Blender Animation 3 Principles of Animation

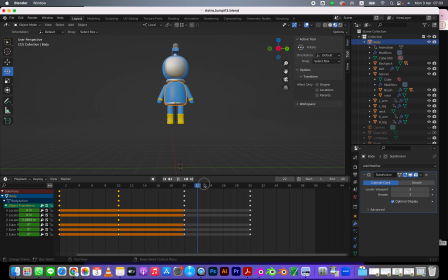[4:09]
So now we have this squash down where there's another principle of animation called exaggeration. We're going to do that last. We're going to get the basic idea first for the arms and the legs, and then we're going to go in and push it even farther.
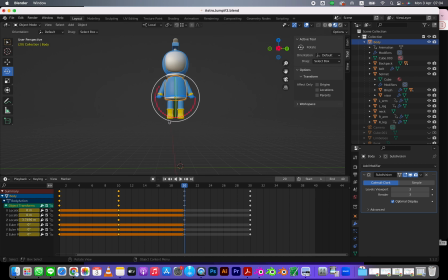[4:24]
So now this guy is jumping up. He's about here. And so what I want to do here is I actually want to
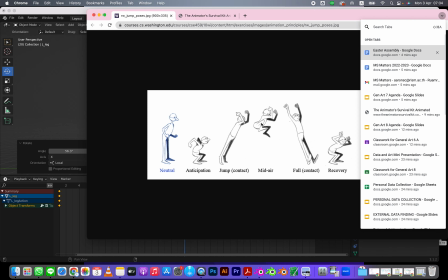[4:35]
move these legs up. So you see how these legs are up over here? So I want to do that here.
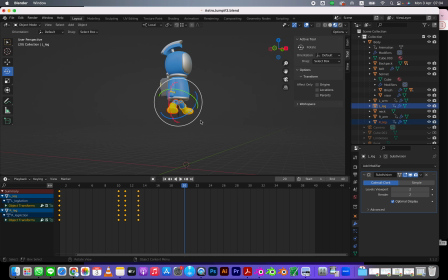[4:44]
And I'm going to select these two guys. I, rotation, add a keyframe. So it's like whoop. And I want to do the same thing with the arms here. I'm going to lift them up a bit.
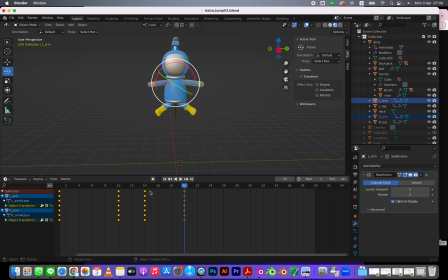[5:02]
I rotation. Whoop. And I want the legs to be down here, back to normal. So actually I could just grab this, copy and paste that keyframe.
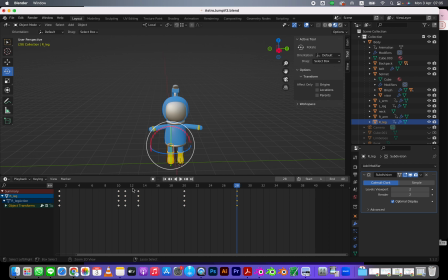[5:19]
Grab this, copy and paste this keyframe, Command C, Command V. And here, I actually want these to be up, so it's like they're falling down. And what that's going to allow me to do is when I hit the ground,
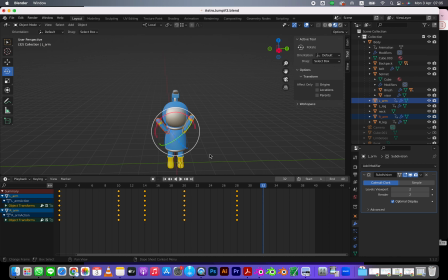[5:36]
I can do some follow through and have those come down. So it's jumping up, boom, and then it hits the ground. So here,
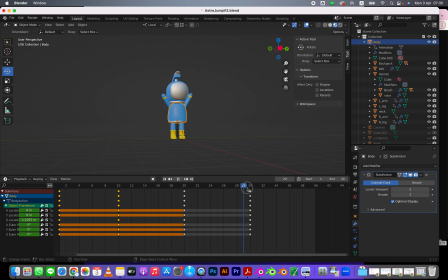[5:55]
I will actually want this guy to go down. So we want to have the impact, just like we're squashing down here to get momentum to push up. I want to hit the ground and squash down a bit. So I'm going to go down here,
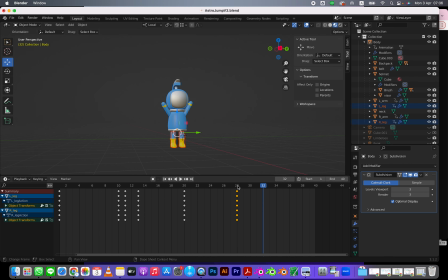[6:14]
I location, and now I have to like do the location rotation of this one. It hits the ground here, location rotation.
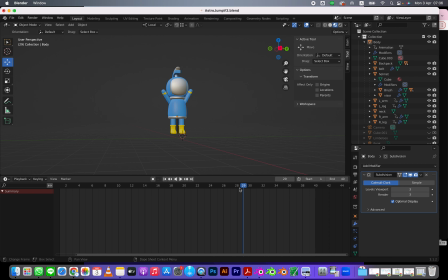I'm going to push these up so that it's like right there. I location rotation.
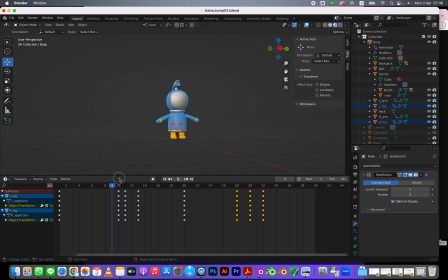[6:45]
Boom. So it's squash down, stretch up, squash again, stretch, and squash down, and then bounce up.
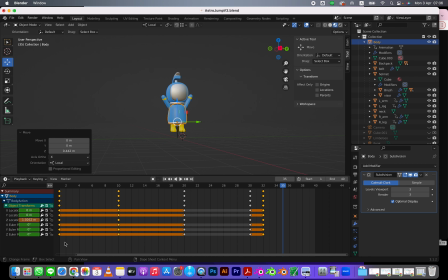[7:02]
So let's get this body bounced up. I'm just going to copy and paste this to the neutral position. Copy and paste that from here, so then it's kind of like the same place.
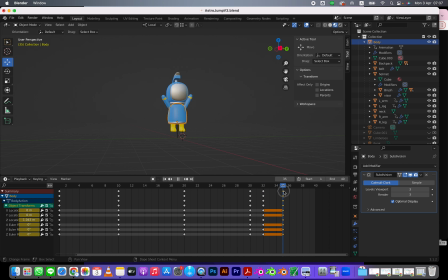[7:21]
This should be the same as here. And I'm going to grab these guys. I'm going to pull them down.
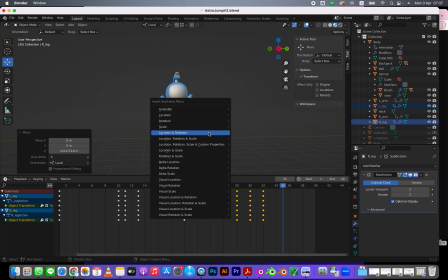[7:35]
Then I'm going to press I, location rotation. So let's just watch that and see how that's going along. It's missing the exaggeration, but it. All right.
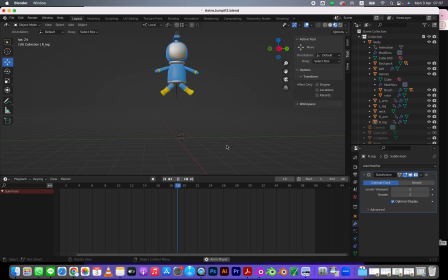[7:51]
So the bounce is okay. The timing's a little bit slow, but it's okay. Gives us a chance. So I want to do something with these arms now. So here I want the arms to still be up.